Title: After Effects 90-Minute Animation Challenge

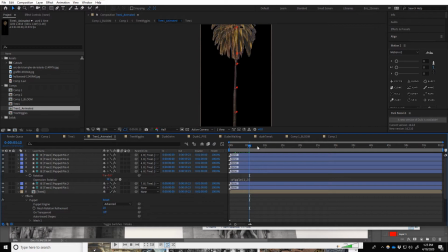I used Duick Basil, the free rigging animation program or plugin for After Effects, and then used some random wiggles on all of these points so they would kind of rotate on their own randomly. And then once I did that for the tree, then I went to tree wiggles.
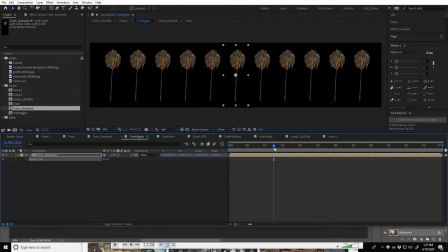So then I used motion tile to make a bunch of these and just had them kind of moving around like that.
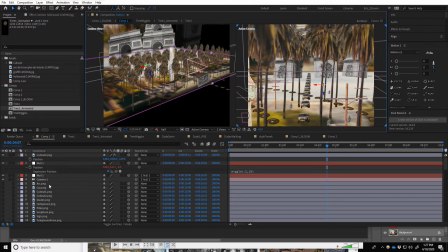And then inside the main composition,
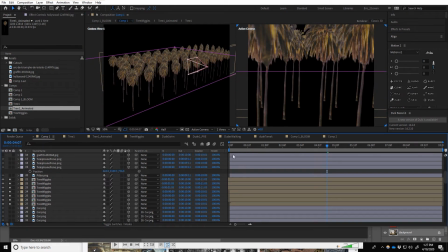I just had all these tree wiggle layers and just set them up kind of near the camera,
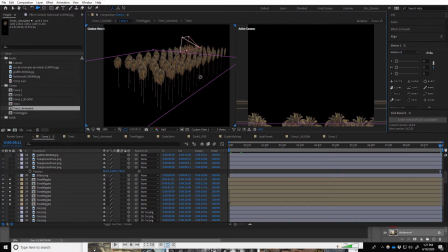and then had the camera kind of pushing up and going through them almost. So that's how I started, and I set up the camera move around that time.
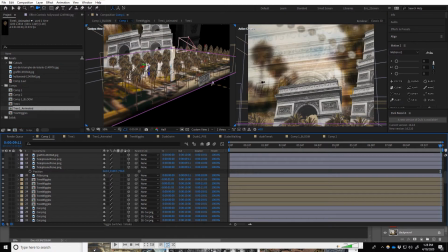And then I started putting in more things pretty quickly. I put the photo itself in the background, but really blurred,
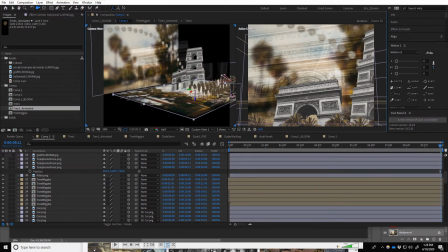just to give a kind of nice backdrop. and then I put it on the ground because why not?
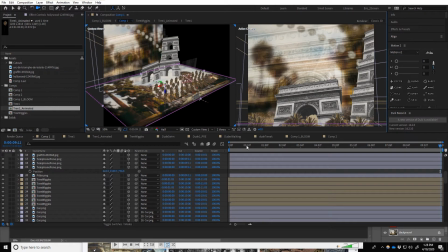And I could only use the photos, so I just figured that would kind of go well with the lighting of everything else.
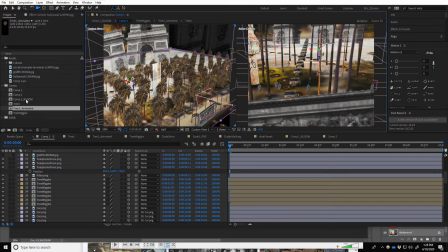And I started just putting in weird little things. So I have let me show you that little guy, called him Dude Swim.
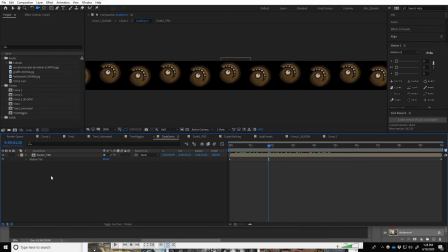So here's this guy moving along. Again, I use motion tile. And I use this to make it a little bit more interesting. And then inside of that, I just had an expression to have him rotating over time. I like doing rotations that repeat like this with an expression because then you don't have to set a start and end key.
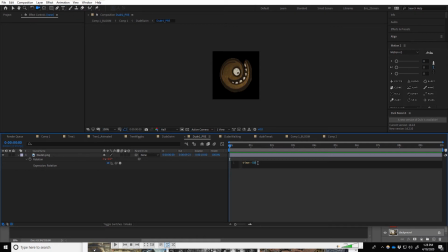And you can just quickly adjust the pacing. So if this felt too fast, maybe I'll go down to 30 and then it'll go a little bit slower. But that seemed pretty good. So yeah, did that.
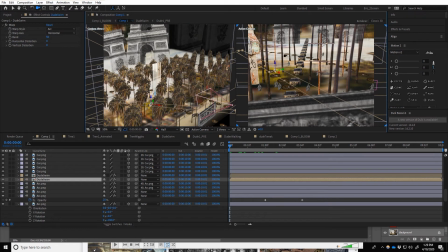And then I like the idea of this kind of being almost like a river, like some kind of undercurrent thing moving along the ground.
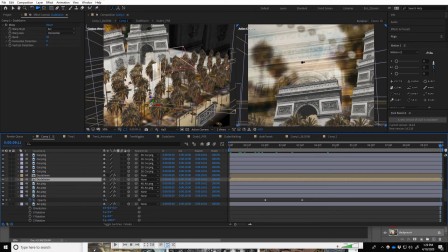And then once we get up here, I brought it back in a kind of blurry way over there.
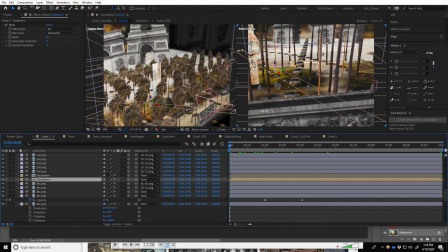So it's almost like I was having to make two primary layouts or views. So this is like almost like I think this is loosely inspired by that Hollywood photo. So it's kind of like you're down on the street and like in some kind of busy city area.
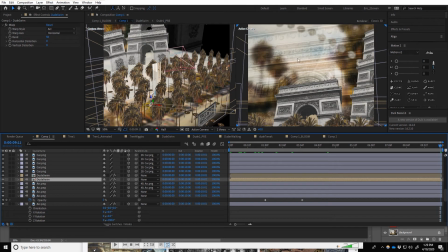And then you're up above looking toward the sky. And then in the distance, so you see I have the Arc de Triomphe.
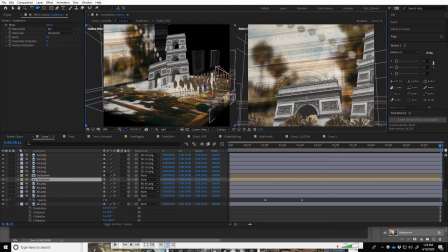And that I just duplicated a bunch of times. And then I also duplicated it and put it in the air because I like having some sort of 3D texture.
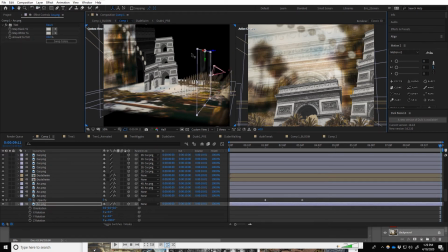So for example, there's one of the copies. I don't know if that shows up too well in this video, but you can kind of see the shape of that there. So it just gives you some more depth because you feel like you're flying through these different layers, almost like a fog kind of effect.
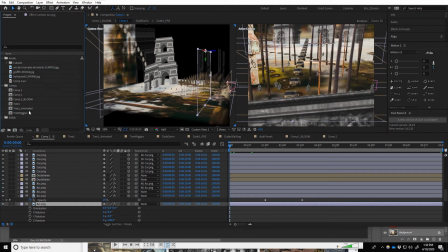And then there's this little guy down here who I made wiggle, and I wish he showed up a little bit better. Let's see, where is it? Oh yeah, my organization on this was kind of wonky, but in 90 minutes, you don't have that much time to really hone things.
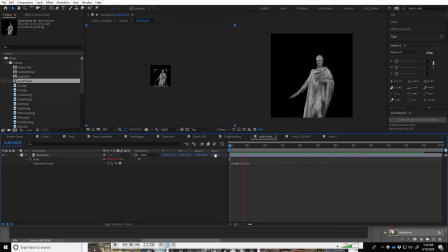But him, I just gave a bunch of random wiggles, so he just kind of is doing this, kind of a jello guy.
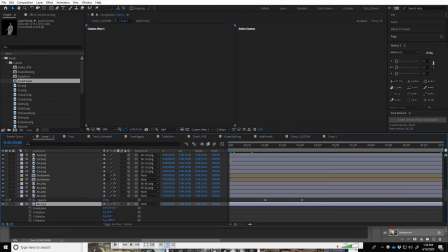But then if you go in here, you can't really see it that well,
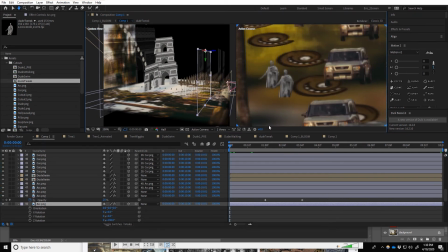but he's definitely, there are copies of him down there just sort of doing this little wiggle thing.
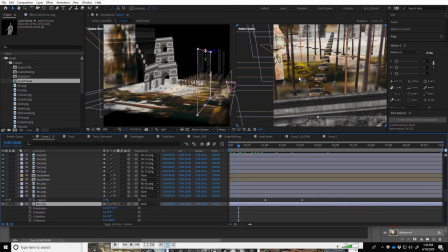But we're just moving pretty fast, so you don't really see it. So let's see, a couple other quick things. I don't want to make this too long. So obviously I didn't use a lot of my cutouts. I did use this thing.
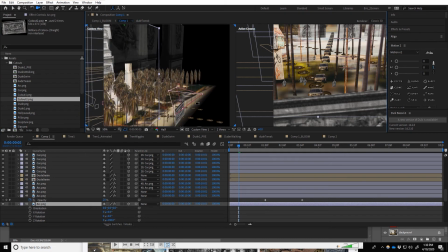I put this thing in the foreground. I like having something near the camera, so you can kind of have something you're moving past, and it makes the scene feel a little bit more fleshed out, I think. Let's see, the Hollywood sign didn't use some signs. So but I'm glad that I had those assets to choose from to begin with,
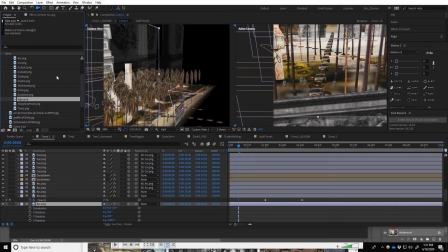and those are things that I knew that I could cut out quickly in Photoshop and tweak easily in Photoshop, so I just did it there.